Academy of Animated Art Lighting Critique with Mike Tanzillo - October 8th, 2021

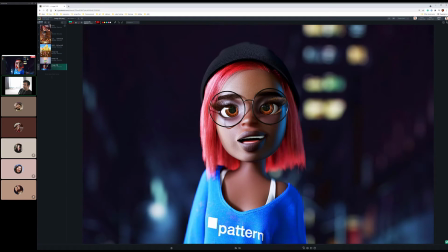(8:19)
These are a little different designs, but definitely that definitely helps. And then like a little bit of bump in the skin, and like this is really nice too because she has this kind of like it's kind of a warmer purple, almost like an eyeshadow thing,
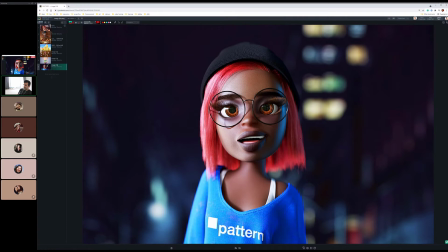(8:35)
around there, and I just it's and this is nice too. Like the material on her garment here, it's just like really subtle and same thing with her hat, just like.
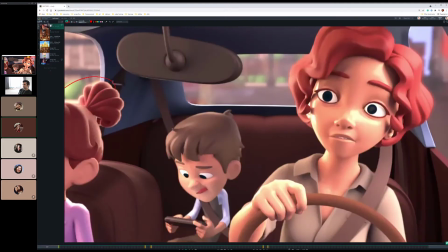(8:47)
It's not super complex. It's just really nice. And her skin on that one is really beautiful.
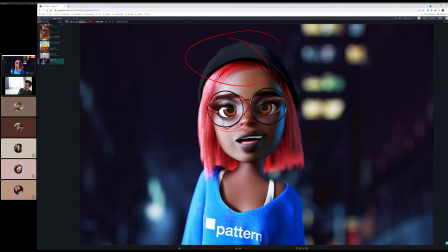(8:54)
Too. Yeah, it's really incredible. Like the specular highlights on here look just so good. Like that little kick there. Like her hair, like this is a really really nice one.
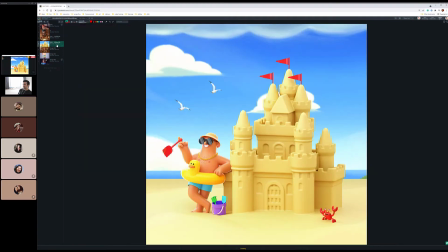(9:03)
I like this one a lot.
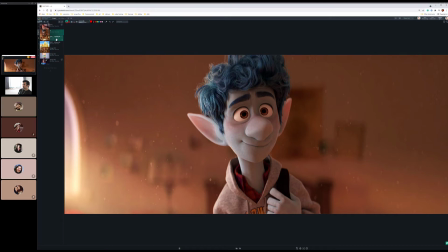(9:06)
I just googled redhead photo shoot, and a lot of the images, like you were saying that like. The mom has the red hair and then the skin and then it's like brown. Yeah.
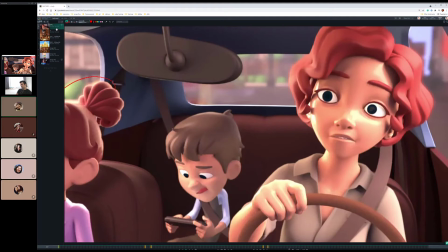(9:17)
It looks like a lot of like, this is just basic kind of color families and stuff. But like, if you Google redhead photo shoot, a lot of these women are wearing like greens to kind of offset like the brown.
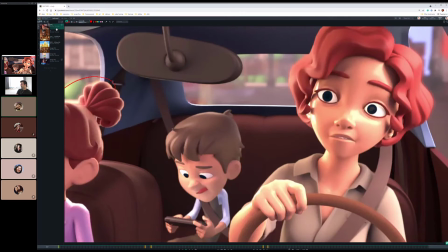(9:32)
Like a lot of the backgrounds are brown and then there's a lot of green and then there's a lot of like, or they'll wear like a red.
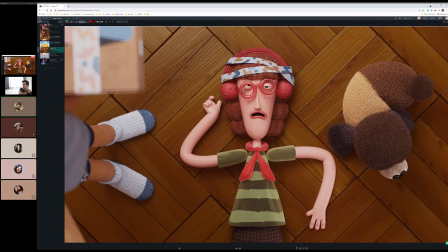(9:38)
This girl's wearing a red dress as well. Yeah. Like this is wearing green here.
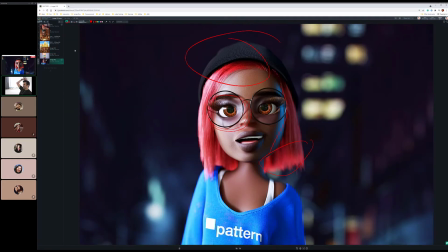(9:43)
This character's wearing blue to get the red hair to pop off. Actually, I didn't even mean to grab red haired people, but that worked out well.
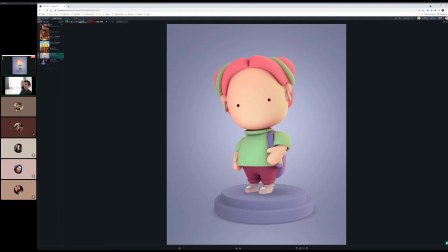(9:49)
Yeah, you're totally right though. Because it's just creating some complements to get the because usually a red hair color is such a unique characteristic of an individual. Like there's not that many red haired people in the world. that it's like you want to kind of
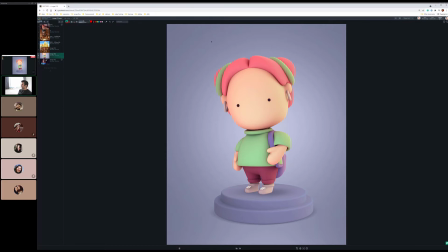(10:05)
that can often be a distinguishing like hero color thing with a character.
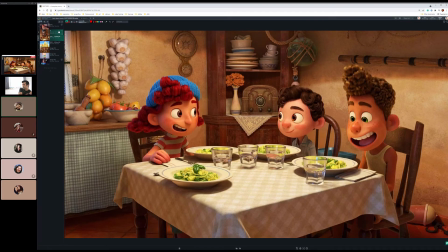(10:09)
Yeah, I'm just wondering like if like a red shirt or a green shirt would just kind of make her just really pop.
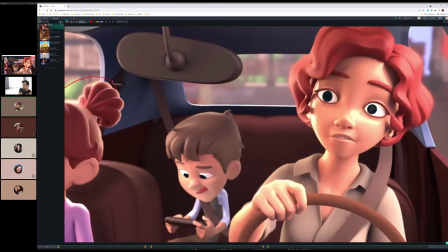(10:15)
And then, I mean, these are all like photo shoot images I'm looking at, but yeah, they definitely have like, you know, the darker lines around the eyes and the pinker lips as compared to like their skin and stuff. Yeah. Yeah. No, that's good. That's good. All right, cool. All right.
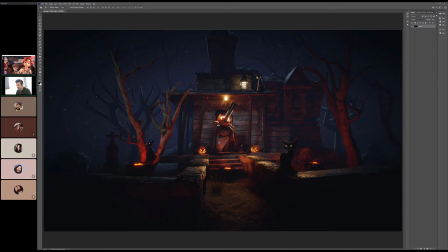(10:32)
There we go. All right, let's move on into cats. All right, so we have an update here. So, Kat, there was a bit of a paragraph. I didn't have a chance to read it. No could worries. you? No. So, what do you? Can you talk us through your updates? So basically,
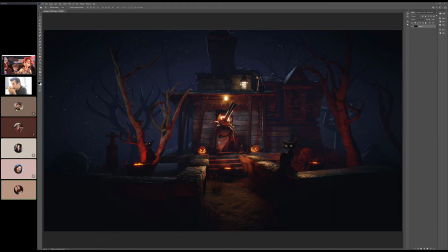(10:48)
what I did was I did try to put some of the geo on the light, but it didn't quite work because that's a point light that's in the lantern. So what I did instead was I decreased the radius of the point light,
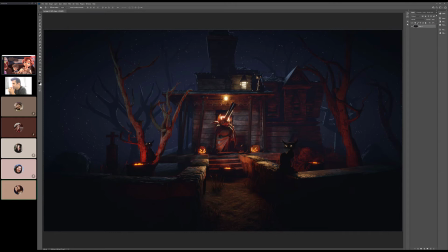(11:04)
so it made the shadows from the surrounding area darker, and it ends up kind of actually framing him better. Yeah, I was expecting to see a little bit. Screen share. I was expecting to see a little bit more of the yellow on the back wall there, but that's all right.
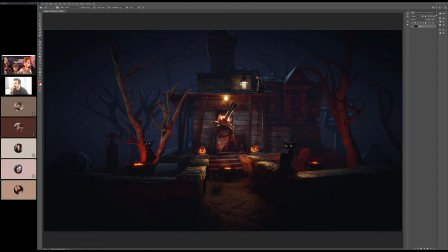(11:19)
Yeah, I'm just kind of messing with the point light, and part of it too was I turned the point light down because when you add the glare, like it seemed almost too bright when I decrease the radius, and then so I was like, it became the brightest light in the scene, and I was like, it doesn't make sense that that's so bright, so I actually turned down the power of it just a touch.
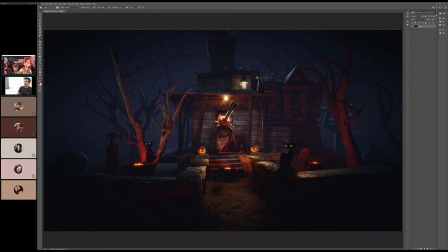(11:39)
Got it. Okay. No, go ahead.
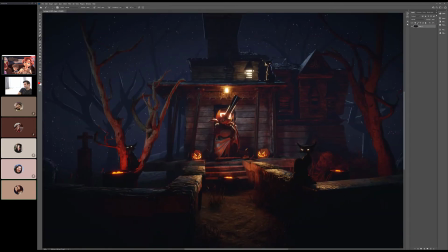(11:43)
I said then what I did on the floor, on the ground, was I basically made the roughness completely reflective now. So what I was noticing was if I put too much spec, it made the whole ground it lifted the whole ground's values instead of just the little rocky parts.
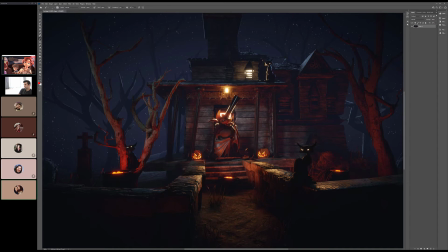(11:59)
So I just put a little bit of spec and I put the roughness all the way down. And I think that's making the rocks reflect a bit more. Yeah. And you even notice it like to the left in the blue area. You'll see it kind of more up there too. And then I just tone down a little bit of the saturation on the kitty eyes and decrease their power a touch.
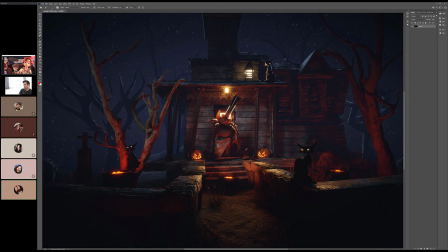(12:19)
Cool.